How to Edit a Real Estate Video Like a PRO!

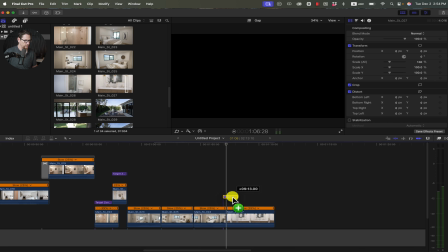Target zoom on that one.
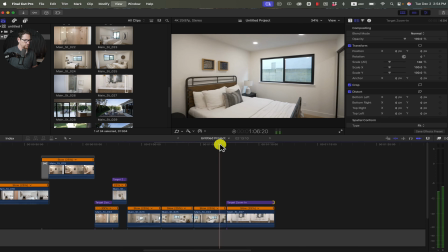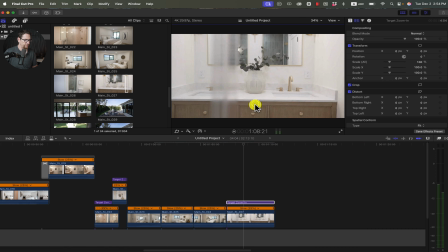I'm going to bring it down here because I want to focus more on this area.
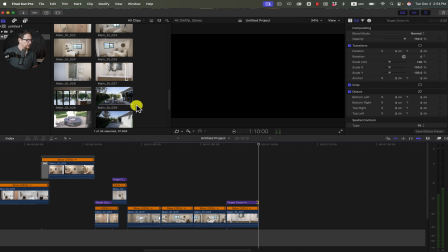And let's see.
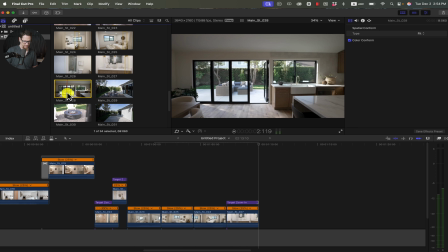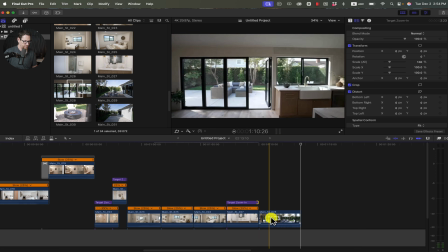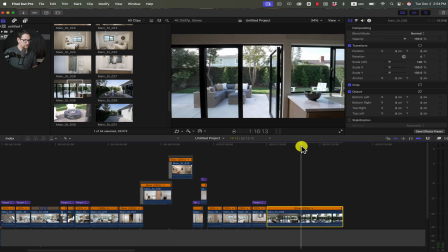do want to speed ramp this clip.
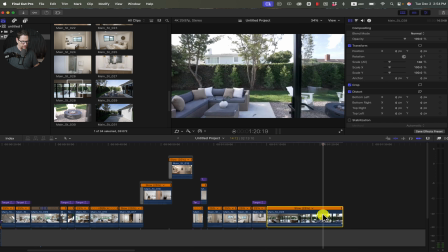So I'm going to go right here, hit Shift B, speed up the first half.
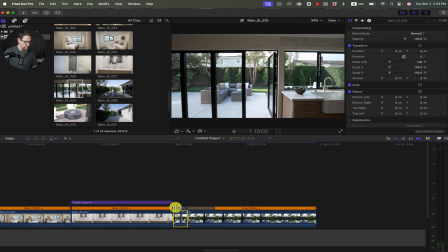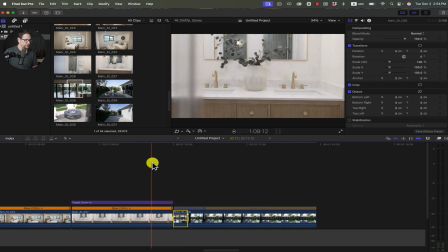And it would look weird, I think, if I just went from this clip into like a speed ramp like that.
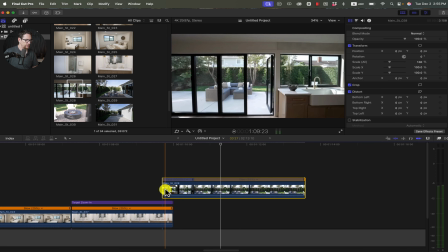So a way you can make that look a little smoother is to drop this on top and then add a cross dissolve by hitting Command T.
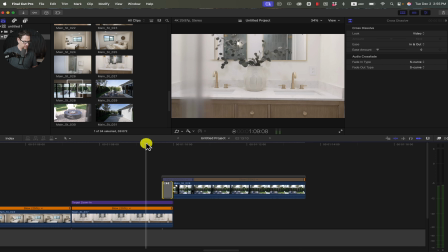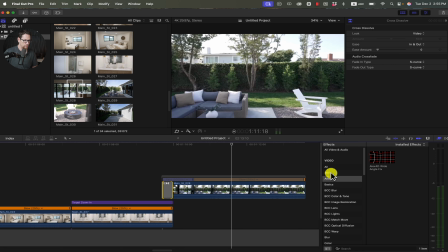Okay, so then we're going to add motion blur.
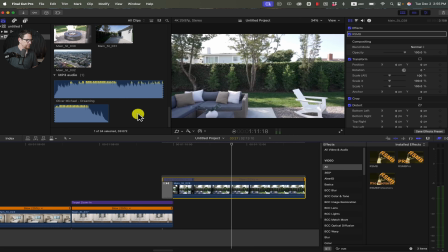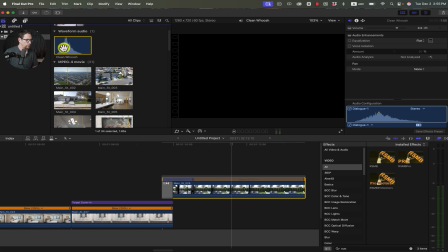And then we'll throw a whoosh sound effect on top of it.
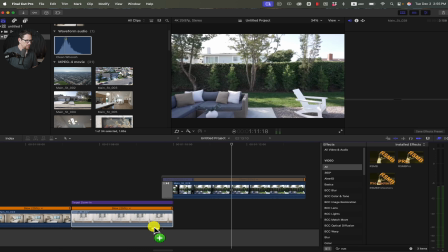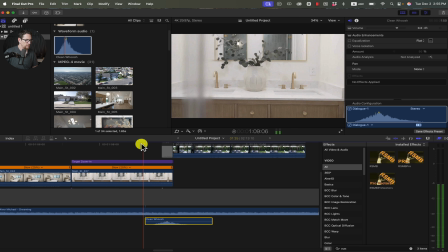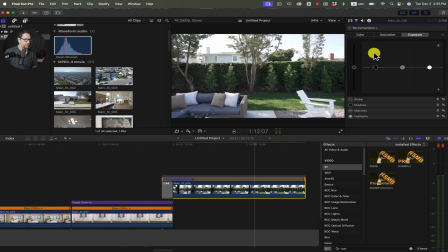I'm going to increase my saturation here.
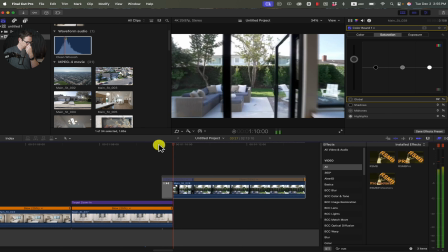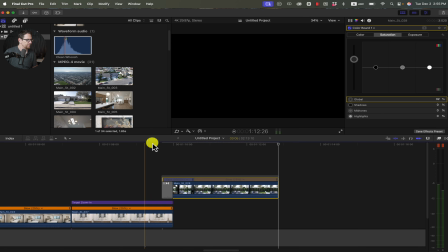Let's see what we got next.
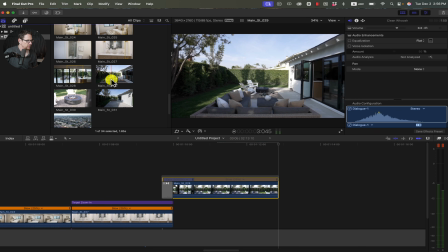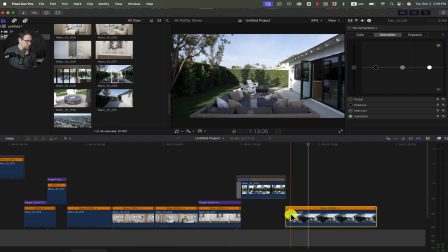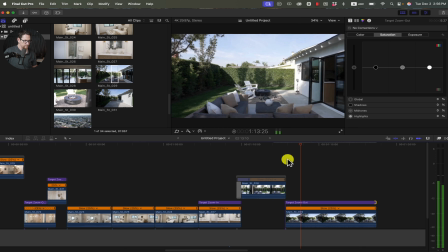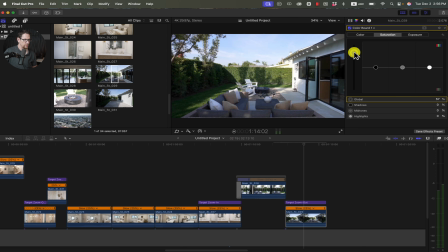Increase my saturation on this one too. This one I might change the exposure just a little bit, like boost up. It's a little bit dark right here. Boost up the mids just a little bit. And that's going to flatten things out, so I'm actually going to drop the shadows just a little bit, but here's the difference.
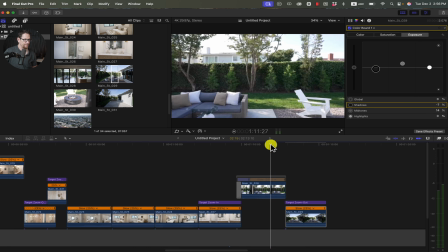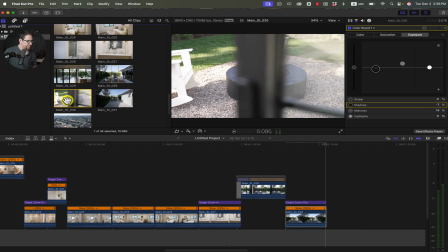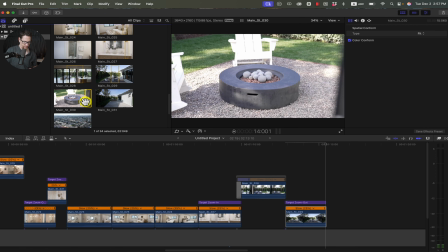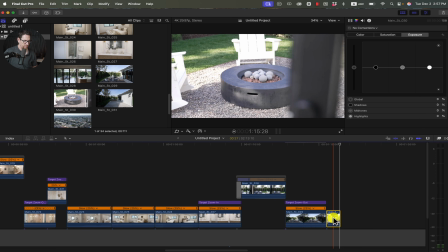See, I used his target zooms a lot on these videos.
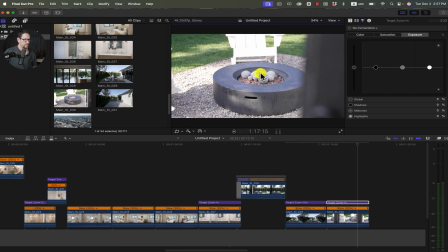Up the saturation. I'm also going to create a little more contrast.
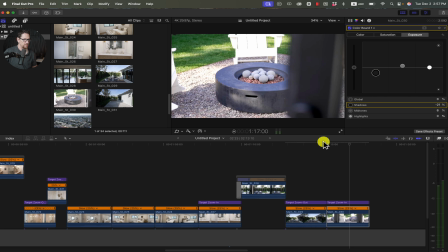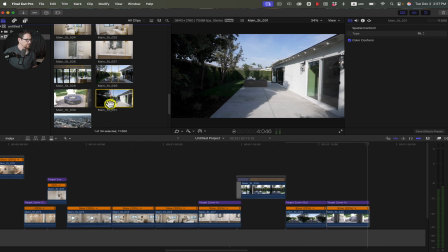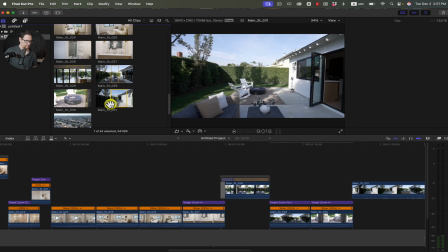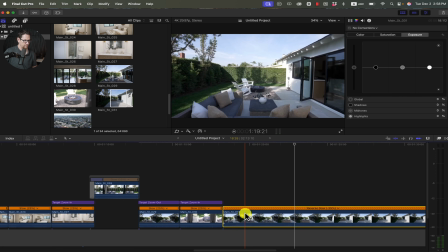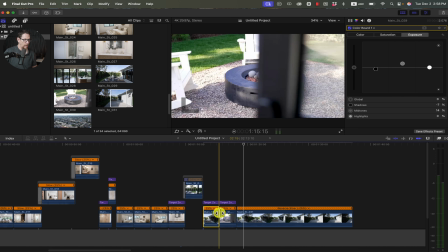What I'm going to do is I'm going to hit Command C to copy my settings, move it over to this, and paste.